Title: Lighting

Three Point Lighting is the way of lighting up a scene. It's a method which is used often in a lot of films and music videos etc. It's a way of getting light all around a subject. So say it's a person, you'd have a light on one side, a light on another side and then both of those lights would shine on the subject so you don't get darkness on one side and not the other. and then you get a backlight in some occasions or it's a hair light in films which is the light above and it basically just separates the subject from the background.
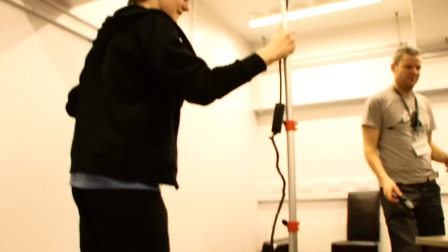[0:40]
So we're going to set the light up here. Make sure the base is wide as well because it's quite high up so it can easily throttle.
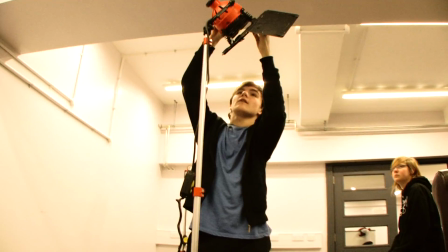[0:49]
The lights are hot as well so you can easily burn yourself in them. And if you have an extension lead on a film set,
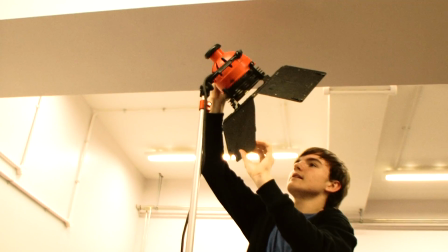[0:55]
always make sure that it's completely rolled out otherwise it will explode the lights.
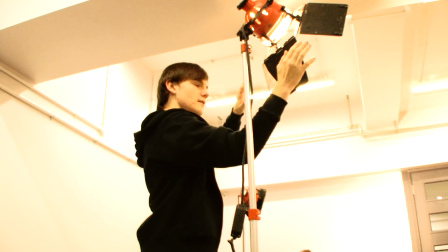[1:02]
So yeah, these are barn doors, so they stop the light. Basically you can stop the light from escaping the sides.
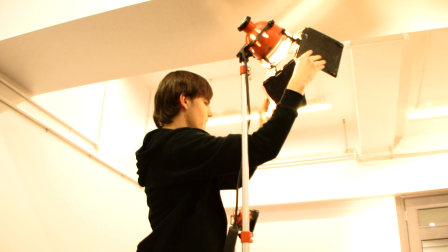[1:11]
And you can have it so maybe I can pull it forward a bit more to close the light in or I can spread it out more.
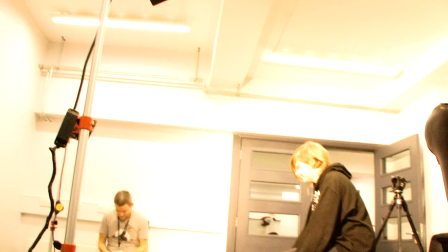[1:18]
So that's a lot easier when you want to create an atmosphere. Bring the camera over. Now I need to look at me. Okay, so as you can see, there are shadows on this side of the face.
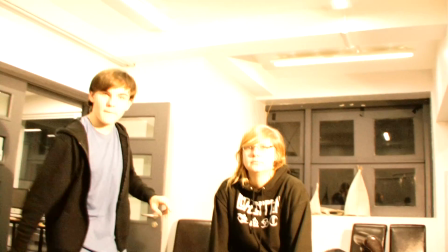[1:30]
So the other light here will light this side of the face as well. So you'll get both sides double fun.
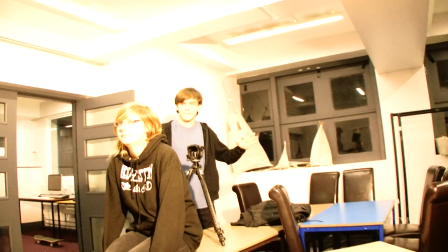[1:37]
And the back light will usually be here. So say it's a music video and you want to have some sort of light behind her.
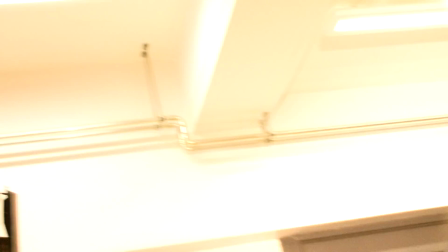[1:47]
the backlight will be here and the two lights over here will light the front of her so we don't have her blacked out and can't see her.
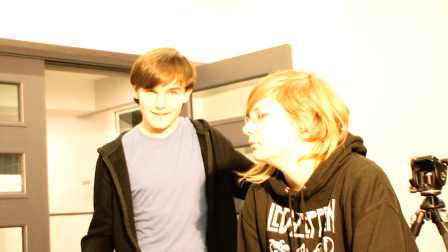[1:54]
A backlight will give an edge to the scene and it's just nice to look at I guess.
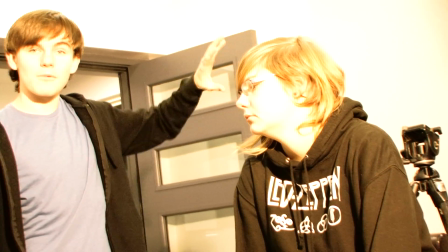[2:00]
And also if you can't afford a set, if you have a backlight it will block out anything behind it because the light will be so bright.
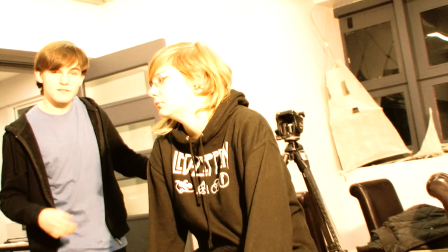[2:06]
So the backlight is usually called a shiner.
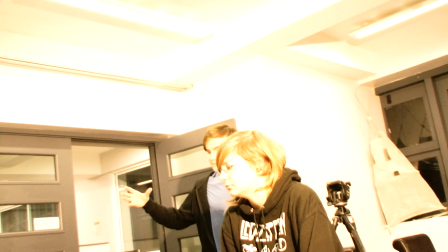[2:10]
A hair light, on the other hand, would be on some sort of light stand, it would come over her head,
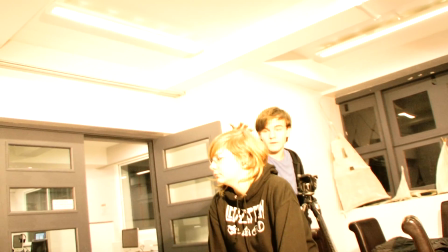[2:18]
so it would be out of shot, but it would shine down, and it would sort of give her an outline,
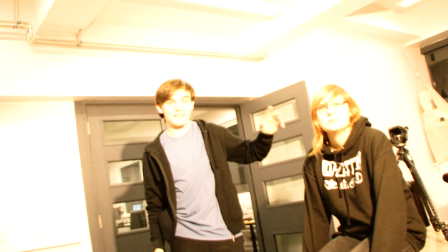[2:23]
if you like, and it would separate it from the background, and it would just brighten her up, up her hair, as the name implies.
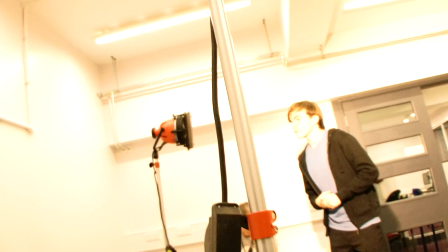[2:30]
So would you have them both? Could you have the back light and the other? Yeah, I guess so. I mean, you'd have the light on top of her and behind her.
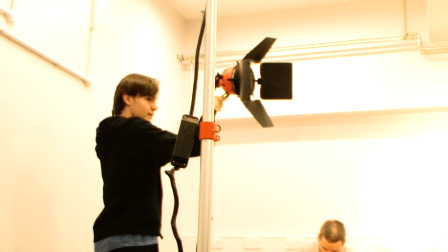[2:37]
That's double fun, isn't it? You can change it up, I guess, if you wanted light coming from below her on one side and above her on the other.
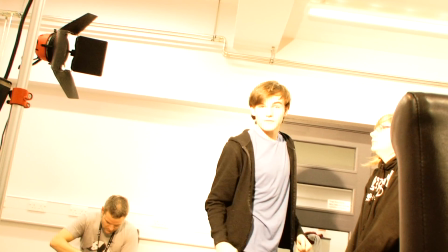[2:45]
That would have strange effects. It just depends on what sort of mood you want, really. So I think that's about it.
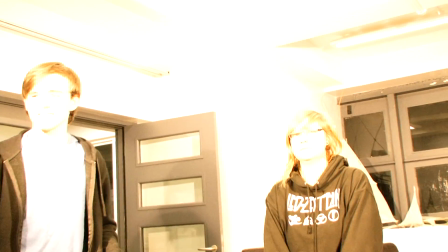[2:53]
So here Naita has two-point lighting, like the looks of it.
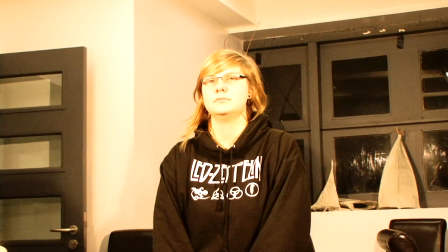[2:57]
So now she's lit up from both sides, and I think, yeah, with a hair light,
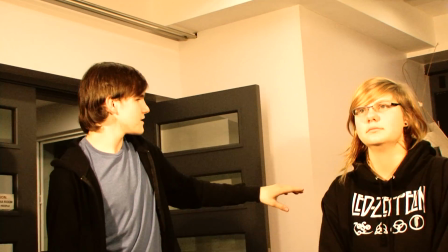[3:03]
I mean, at the minute it probably looks like she's sort of a part of the background, it doesn't look too 3D.
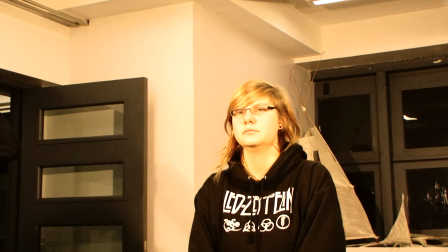[3:08]
So unless you change the depth of field, you need a hairline to make it look more three-dimensional.